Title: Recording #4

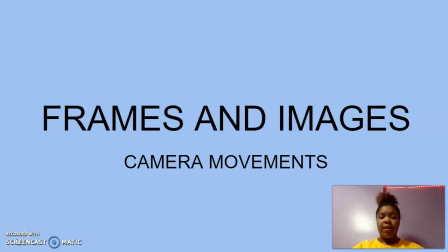Hi everybody, my name is Leila, and for my final project for my language of film final, I will be talking about, I chose the category frames and images, and I'll be specifically talking about camera movements. So camera movements are an essential part of a film's narrative,
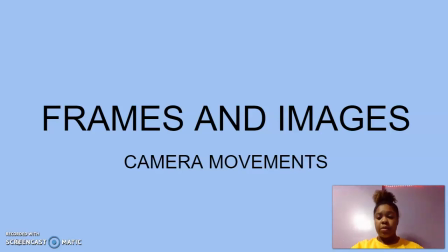not only because of course you need the camera to actually construct and inform the film, but it's the movement and the different shots that really help the audience convey the mood of the scene and the mood and meaning of the entire movie.
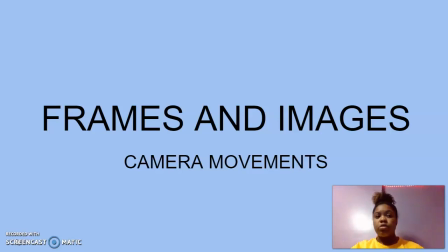So during my presentation, I'll be talking about the three of the camera shots and movements that I believe, in my opinion, best help or most effective in the film.
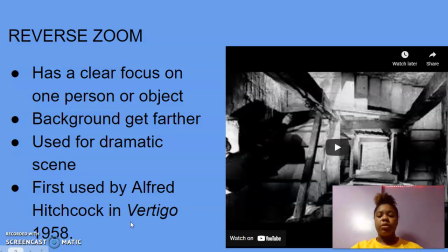So first I'm going to talk about the reverse zoom, and I picked the reverse zoom mainly because it's probably one of the most creative and probably one of the most uncommon film shots you'll see because I mean,
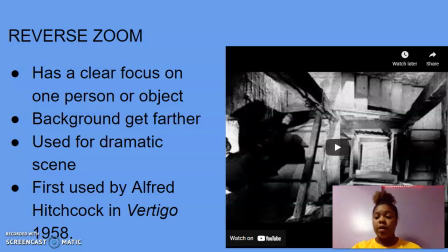in my opinion, it's uncommon, mainly because you don't see it as often, or it's kind of hard to really find a movie that executes it very well. So basically, what the reverse zoom is when the camera kind of has a focus on one person or object,
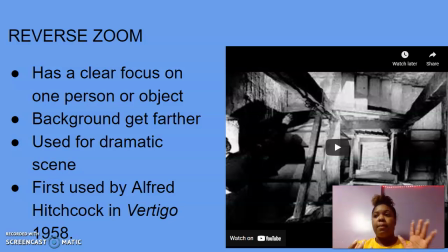and that kind of comes into the foreground, but the background kind of gets farther away. So it was first used by Alfred Hitchcock in Vertigo, and probably in early in the semester we learned about it.
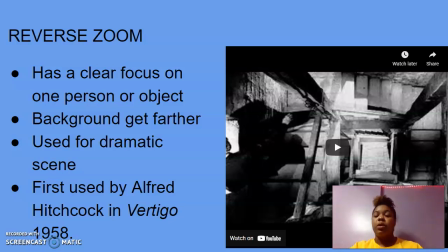We seen it in Jaws, which is it was displayed well there. So the clip I chose is from Vertigo.
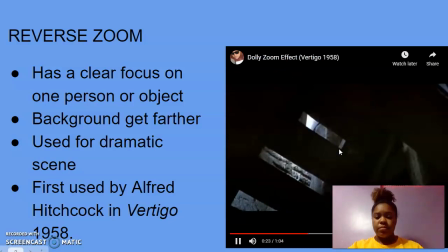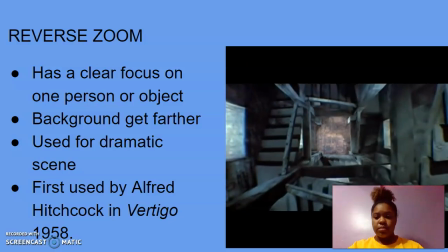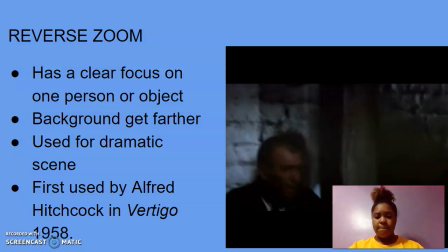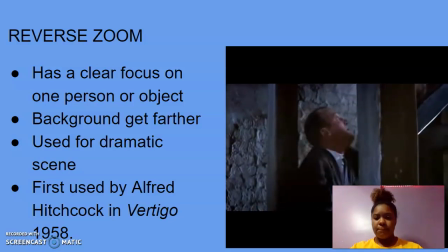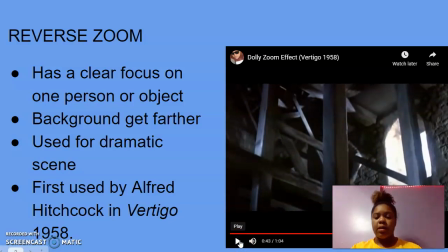So as you can see, when he looks down from walking up the stairs, and you see how he sees how far he is, that's when that reverse zooms come in. And I honestly feel like it's best used to create a very dramatic scene because in the clip, as you see,
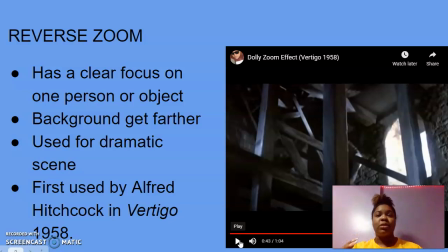the higher he gets, the farther the zoom goes, and we kind of see like the higher he gets, that kind of sweat draws down. You can really see the worry in his face, and that reverse zoom just adds more drama to the overall scene.
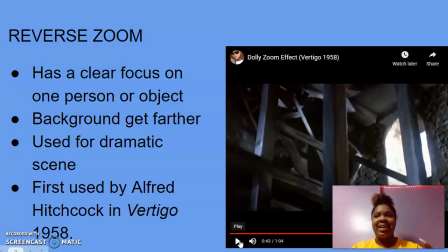So like the end zoom also tells us that he's kind of getting a little scared about going that high when he looks down.
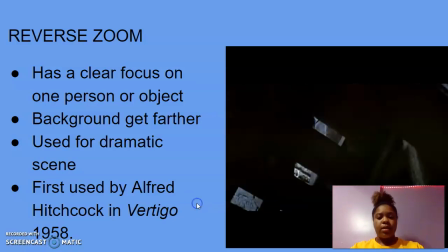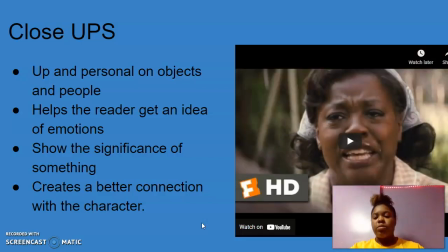The next shot I'll be talking about are close-ups. So close-ups are it's basically a close-up, and we're up and personal with the object or a person. So close-ups are
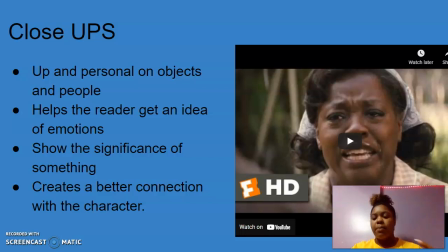really effective to the narrative because it helps the audience create a better connection or get up and personal. You kind of feel connected to the character in a sense. You kind of gain that bond with the character. You get a better understanding or a better meaning of the character or the object.
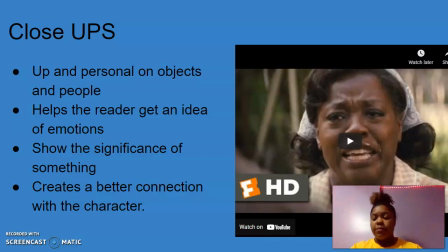So the clip I chose for that is from Fences with Viola Davis, and in this clip you can really see you can in a close up you can really see in her eyes mainly you can see that the pain,
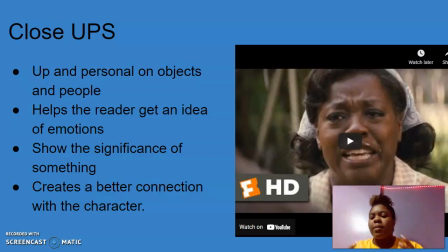and with the tears coming down you kind of feel that because it's such a personal and intimate shot. You basically feel what she's feeling, so that kind of drives the narrative because now in the next scene you kind of, now that you have that bond with Rose, you kind of like, oh,
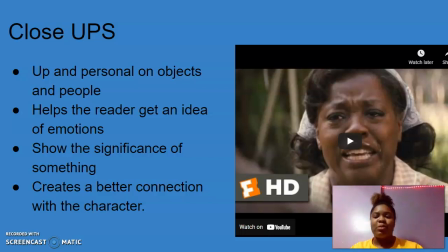what happens to her next? Or I'm rooting for Rose. I'm going to continue to watch because I really want to see what happens. You're kind of engaged in her life now. So that's why I chose this clip.